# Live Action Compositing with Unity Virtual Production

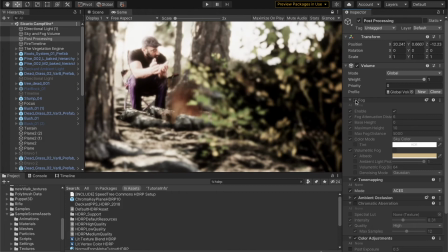(16:21)
So if I turn the fog off,
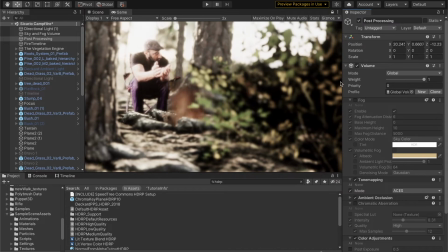(16:24)
you can see that everything's stark, and it just has a very weird feel to it.
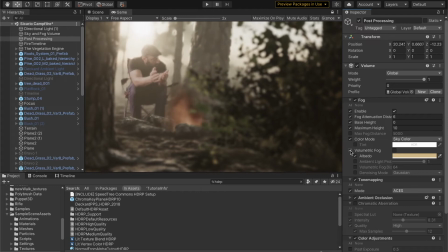(16:31)
So I'm a big proponent of fog. I even love volumetric fog for most things.
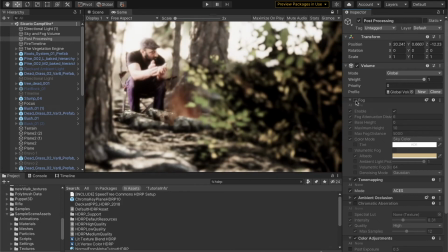(16:36)
So here's regular fog. Here's no fog at all. This is base fog.
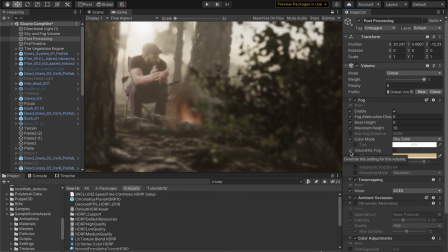(16:42)
And now with volumetric fog, it has a really good feel that I really enjoy.
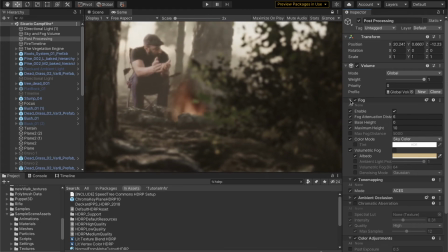(16:49)
I use volumetric fog in everything, maybe to a fault.
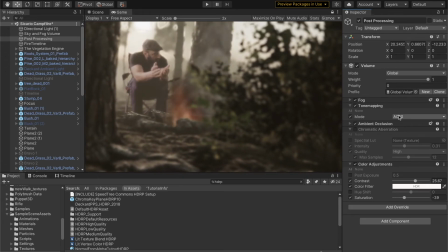(16:55)
I'm not sure. Now, tone mapping allows you to change the color space of your project to ACES, which is the default of kind of what you should use. It's the most cinematic option available to you, but I'm not entirely certain that when working with HDRP that you are
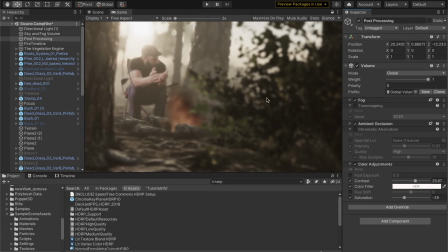(17:11)
required to use tone mapping, because you'll notice when I turn it off, default HDRP looks exactly the same.
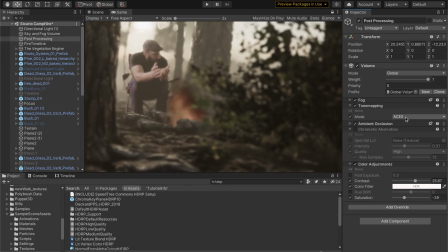(17:21)
But I go ahead and I hard set it to ACES anyway, so that I know for a fact that I'm always getting it. Ambient occlusion is all about shadows, and it gives, to me, it gives gravity and weight to a scene.
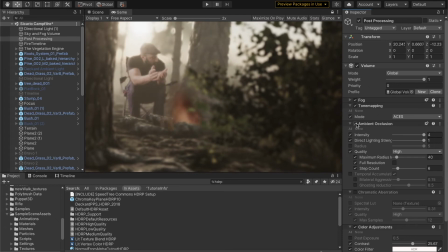(17:36)
So let's look at it with no ambient occlusion.
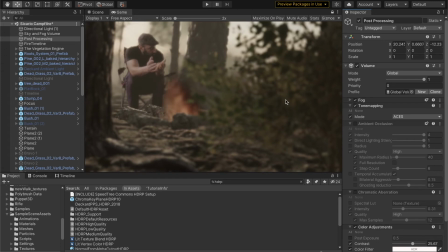(17:39)
The two biggest things are, you can notice that all of the shadows that are in the leaves, the shadows are there, but they don't seem to add upon one another, and the shadows don't accumulate,
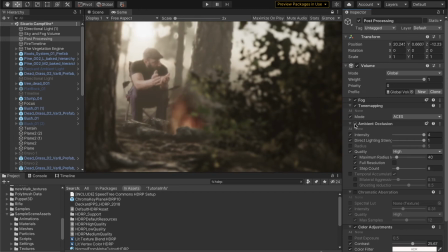(17:52)
right? It looks much more dense and more real with ambient occlusion. The other thing I want you to look at is right here where the stones meet the ground.
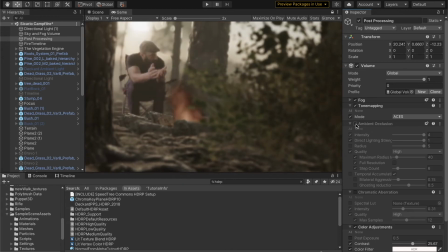(18:01)
So this is ambient occlusion on, and with it off, see how it looks like it's a 3D element.
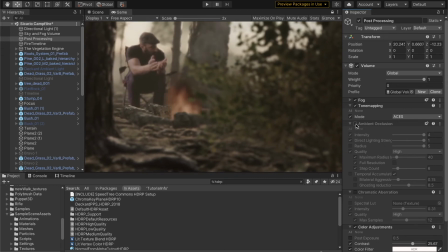(18:09)
It's just there's no natural shadow or accumulation of shadows where the objects intersect.
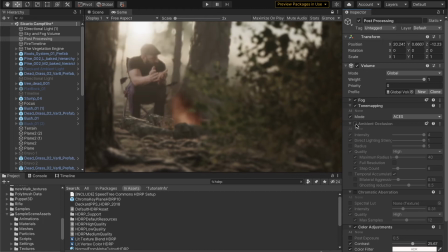(18:17)
So to me, without ambient occlusion, it looks very 3D and it looks strange, but with it's got this natural beauty, right? So that's really wonderful. Ambient occlusion.
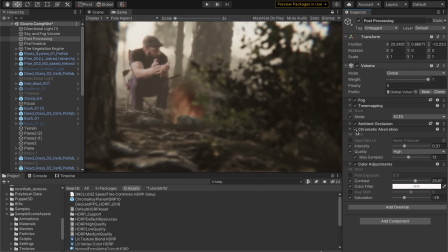(18:31)
Chromatic aberration, I have it turned off, but if you turn it on, it gives you this really great
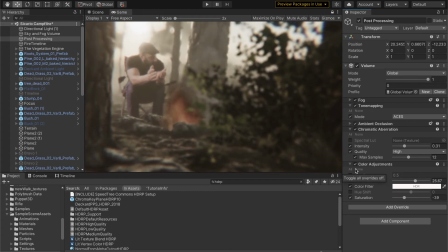(18:37)
prismatic effect that is natural in most lens elements. So with intensity, so it's 0.3. So if I turn it way up, it goes crazy, but you can see in the corners on the side. So it mainly affects the outer edges of your lens,
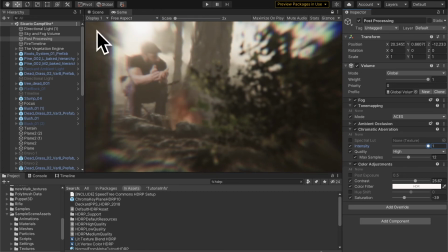(18:56)
and you can see that it acts as a prism almost, separates your color spectrums. And as we dial that down, it looks more akin to what you'd find. Oops, I don't want to do max samples. I want to do intensity.
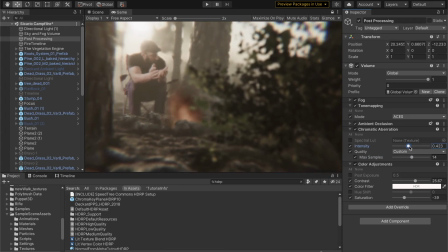(19:13)
If we just put a little bit in, it looks very close to what you'd see in a film or television
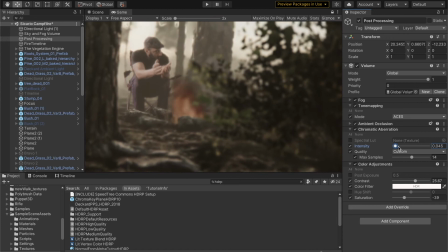(19:20)
show or program that you are accustomed to seeing. It's very nice. I am a big proponent of using it.
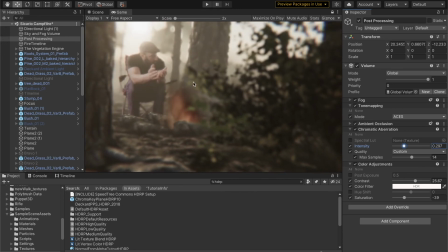(19:29)
I struggled with using it in this specific clip for one reason, and that is because of the composition of where I place myself within the scene.
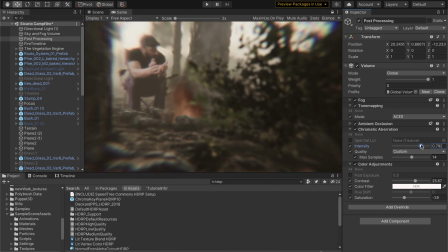(19:37)
And remember how we talked about how chromatic aberration affects the outer edges? Well, you'll note, look at the quality on my video playing on myself.
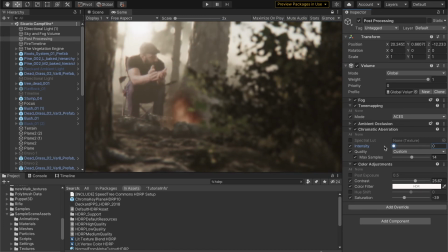(19:50)
It just took too much of the sharpness I felt away. Whereas without it, it felt like I was in really good focus. All right. That's why I did it. It was a personal choice. And color adjustments,
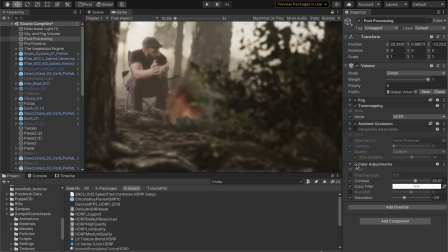(20:05)
it always looks more real if it's desaturated, and it just keep in mind, if you mess with the saturation, you're going to have to compensate with the contrast in the opposite direction. So without the desaturation,
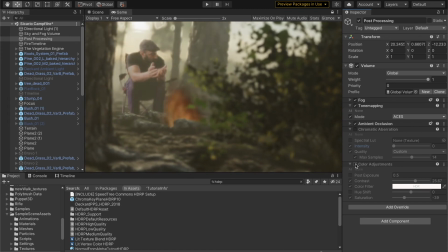(20:23)
you can see it's just kind of a little too bright, maybe a little too cartoonish, but that looks very real, very nice.